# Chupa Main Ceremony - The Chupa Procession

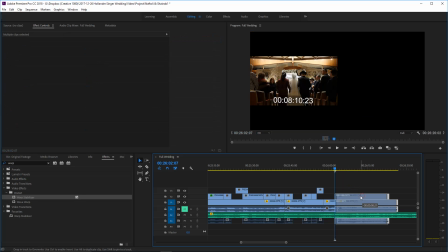58:18 I mean, she's technically walking over the same part of the aisle twice.
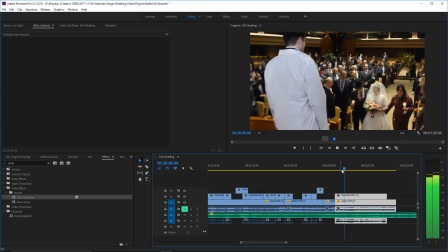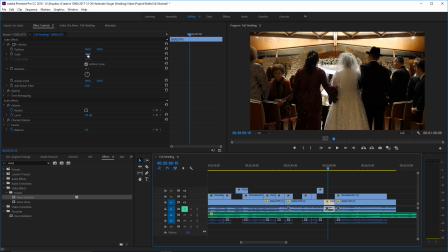58:27 But the perspective is a little bit hard to tell, so we're gonna let it go.
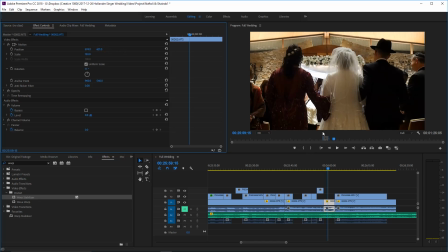58:34 Right, meaning over here she's further down the aisle. So one trick, just to be able to fool the viewer, is we're gonna zoom in a little
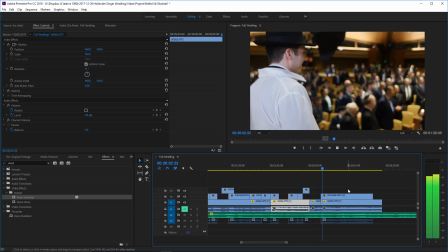58:43 bit. You don't want to make a habit of this, but it's gonna work over here, and it makes it much harder to tell how far away she is from the canopy.
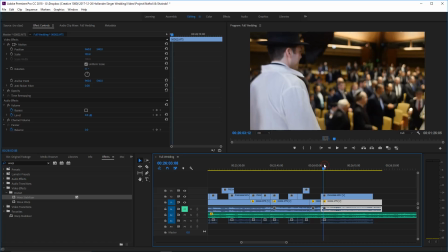Smile, that's beautiful. It could be I could stabilize it.
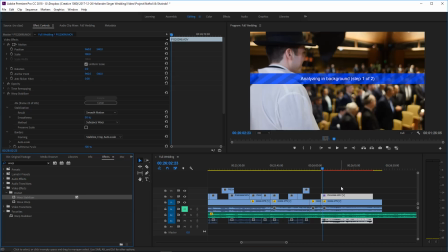59:02 It also could be that by stabilizing it we're gonna lose that. So we're gonna find out right now. That is a priceless shot, and we're gonna let that shot go all the way through, regardless of whether it stabilizes or not.
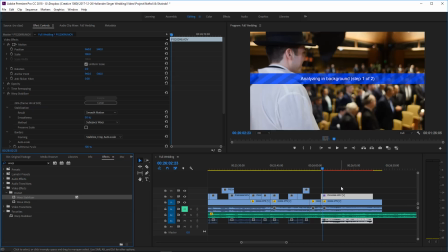59:16 We have the groom smiling, the bride stepping up, and then the two of them smiling at each other. That is being used regardless.
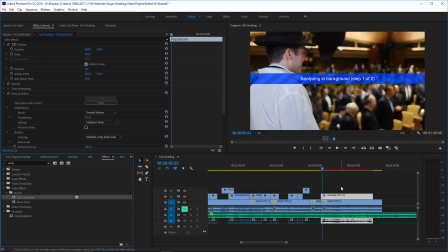59:31 That's something that a bride and a groom watching their video later on, it doesn't matter how bad that piece of footage is. They are always going to smile for the rest of their lives when they see that. And that's something we can't skip. My warp stabilizer says 30 seconds left. I don't have a good feeling about this one.
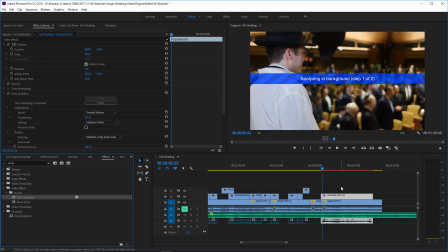59:55 Let's see, 20 seconds.
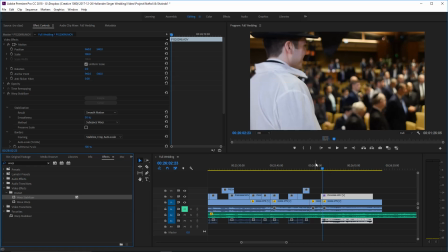60:07 It's analyzing every bit of footage. It basically makes marker points, and then it adjusts
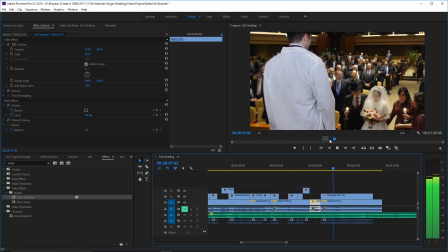60:14 the crop and the position and rotation to keep those marker points in the same spot.
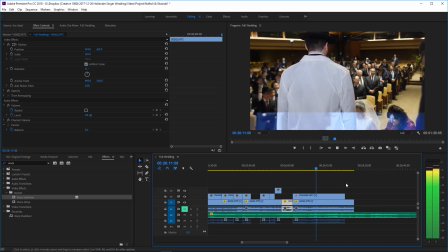60:21 I might be pleasantly surprised.
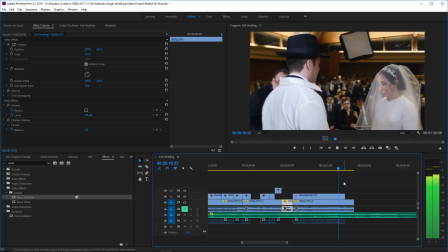60:27 Let's play through the whole clip. We're just trying to make sure that we don't see any of that like underwater kind of stuff.
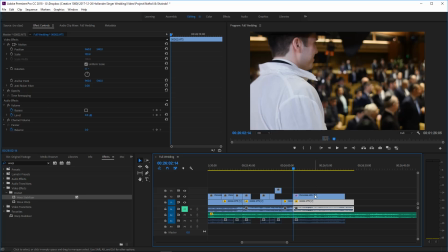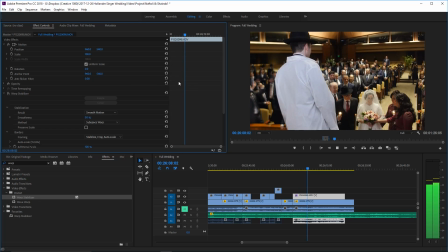60:41 The technology behind Adobe is unbelievable, because let's just go back for a second and turn off the warp stabilizer.
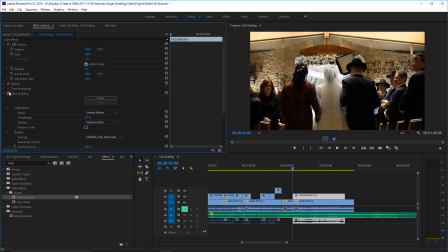60:50 Here's the original clip, usable, but certainly a handheld shaky shot.
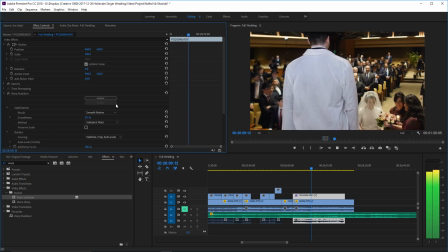60:58 And now, let's turn it back on.
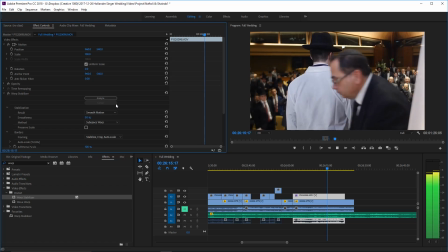61:04 It's still not perfect, but it is much, much better.
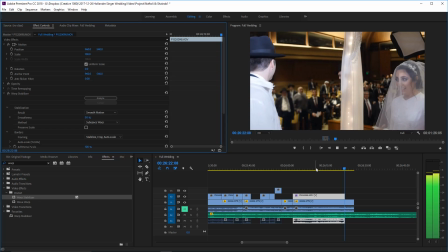61:10 And I had said in the last video that I wasn't necessarily going to use the flower exchange over there, but
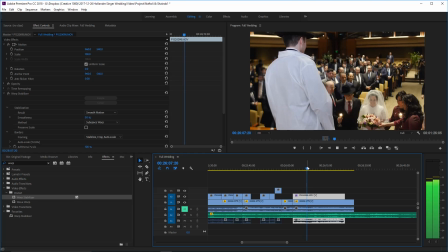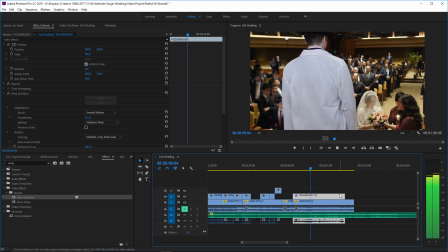61:22 I think I kind of like, I'm going to try and see what happens without it, but I do think, I think that this clip being super long, in this case adds, sometimes when you have something extremely emotional,
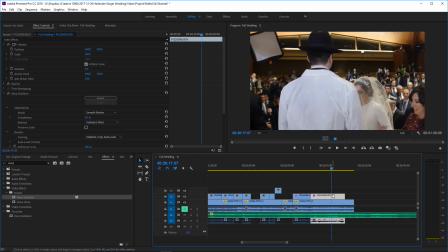61:42 showing it for longer just increases that emotion. So we're gonna try.
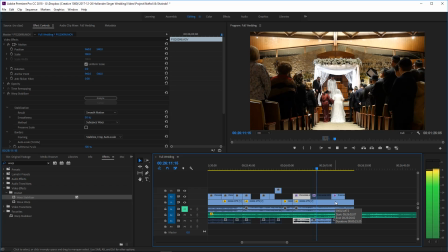61:51 We also have the caterer walking in front, so we're gonna see what happens if we disable this clip. And let's just
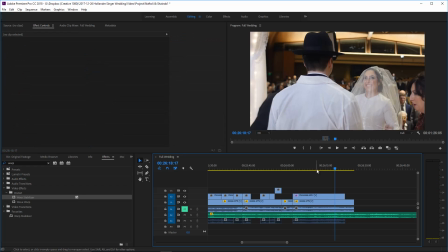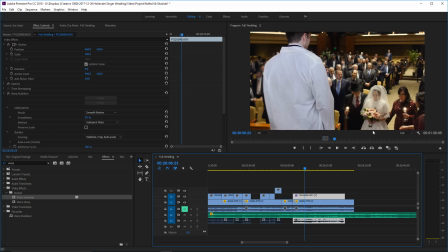62:08 it's just not, it doesn't speak to me as much. There are problems with this shot.
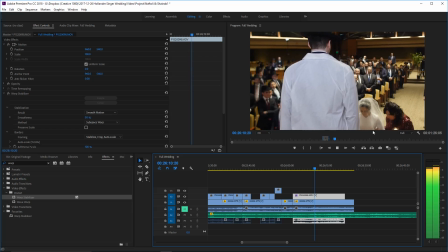62:16 You know, you see her handing off the bouquet of flowers, and then you see the caterer
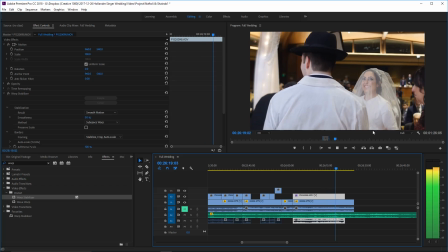62:23 walking in front of my shot. But there's something about the suspense of this shot as the bride comes up that just can't be matched,
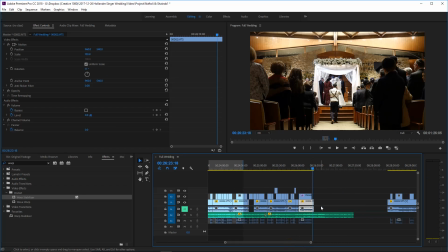62:31 and that's it. I feel that this entire shot, I'm actually getting chills watching this.
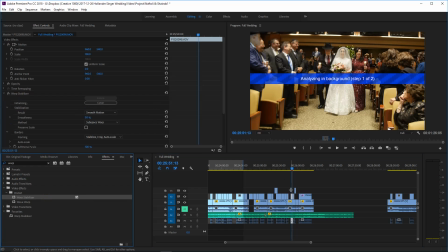62:42 So we're gonna go with that in the way the music flows with it. You know, the music actually gets a little more emotional as she walks up, and I'm happy I did that because that's something I wanted to stabilize.
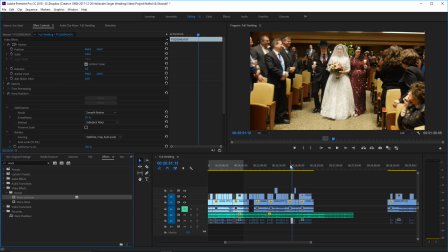63:00 We're gonna do a big review at the end where I'm gonna do color correction and stabilizing things. The only time I'm adding the stabilizer now already is by things that I'm nervous it won't work for,
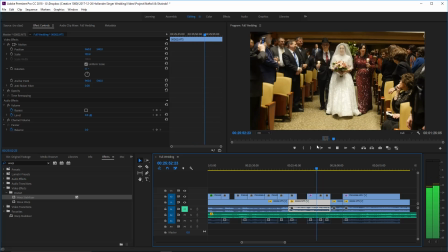63:18 because if I'm gonna choose to take that clip out, I kind of want to know about it now.
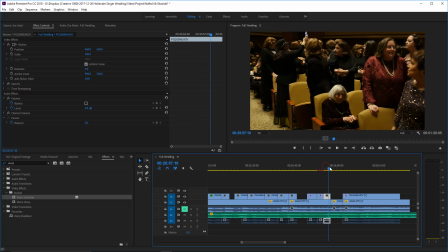63:28 And here's a case where the warp stabilizer works absolutely perfectly.
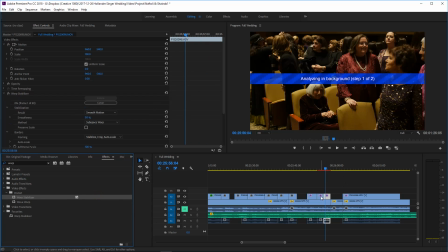63:33 This clip, I think, also is gonna need it.
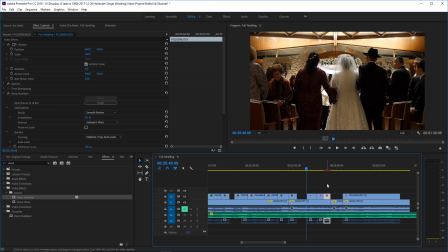63:41 And it's not gonna hurt to put it on this clip too. So we're gonna just watch what happens.
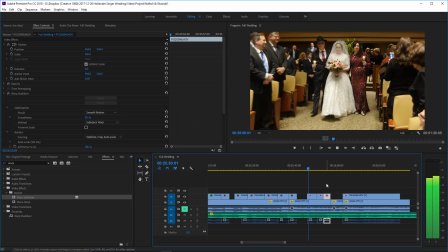63:48 I'm just waiting for the red over there to go away.
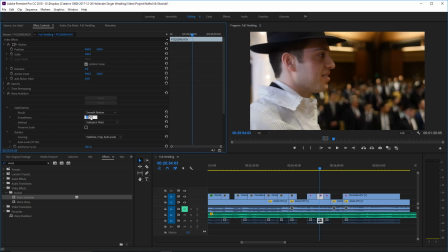63:56 And it's not gonna hurt to save my work now, and let's see how it plays. So this is really nice. This is borderline over here. Let's try minimizing the stabilization.
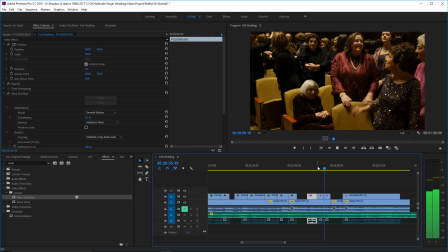64:13 It's doing that warp thing that you don't really want a warp stabilizer to do.
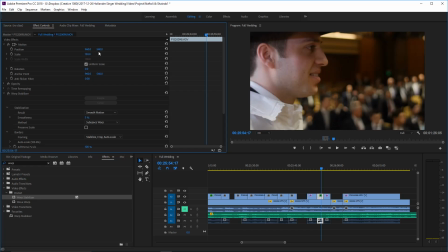64:21 So we're gonna have to take this off, and that's gonna have to be a little bit of a handheld shot. I don't know.
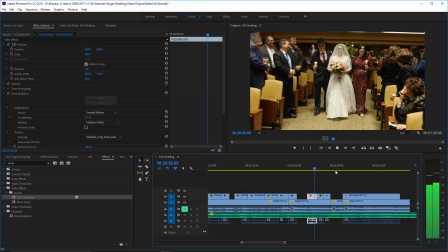64:28 It is making a big difference. How about if we zoom in?
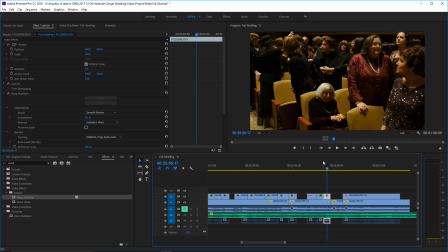64:34 Zooming in creates a little bit more of an emotional shot, so
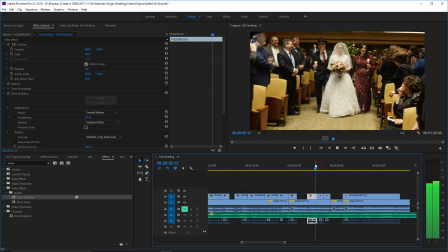64:47 that doesn't work for me.
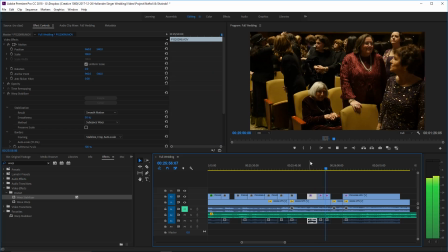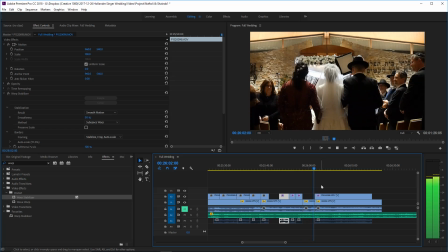64:55 We're just gonna have to leave it shaky. I really want that shot in there.
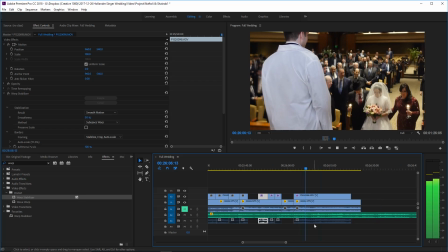65:01 Okay, we're gonna leave it. It's a quick shot.
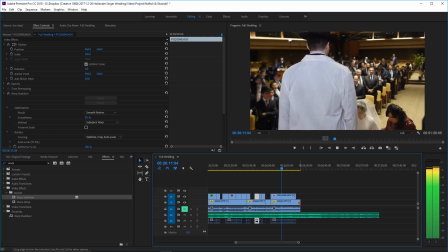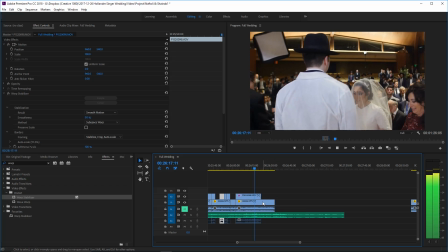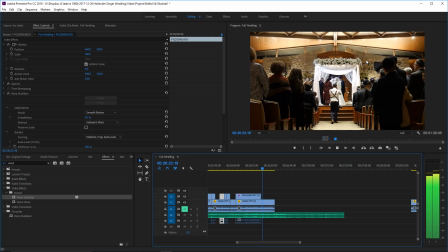second camera just gives us what takes place immediately after she walked up. Which in this case is nothing really. I mean, we could find the point where they actually begin to go around.
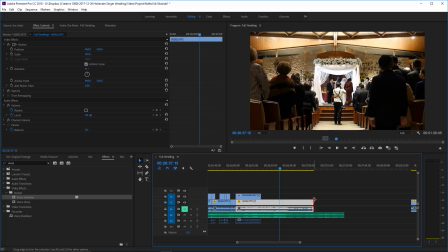65:35 So here the moms are grabbing hands, and
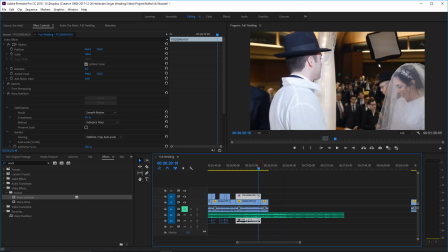65:42 see, right over there they start walking around.
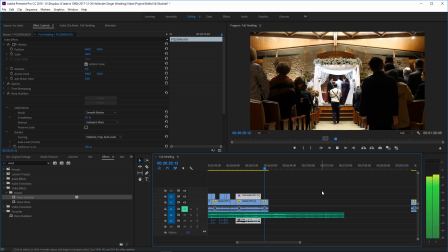65:46 So if I'm going to use anything from the second camera, it's going to be right here.
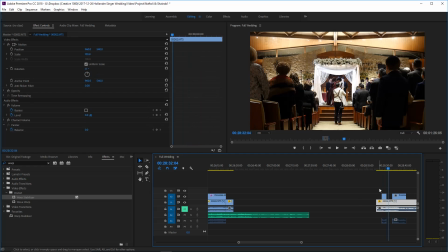65:52 So she'll walk up, you see the dad walk away, and then you'll see the moms begin to walk around.
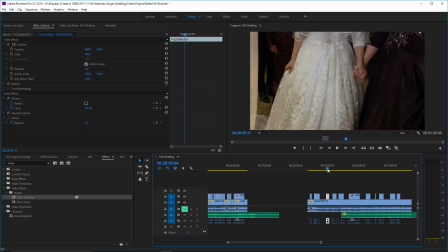65:59 I'm okay with the fact that you don't see them actually grabbing hands over there.
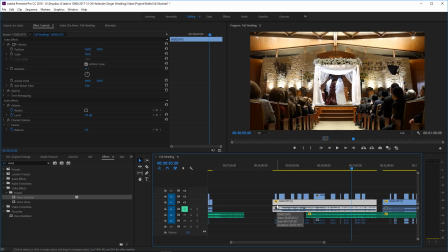66:04 Now one of the easiest ways to edit this part is just to let it be. Kind of just let them go around in circles, and just let the cop out would be use the footage that's usable and everything else use the second camera.
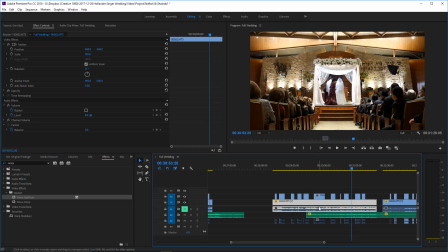66:22 I could keep saying it again and again.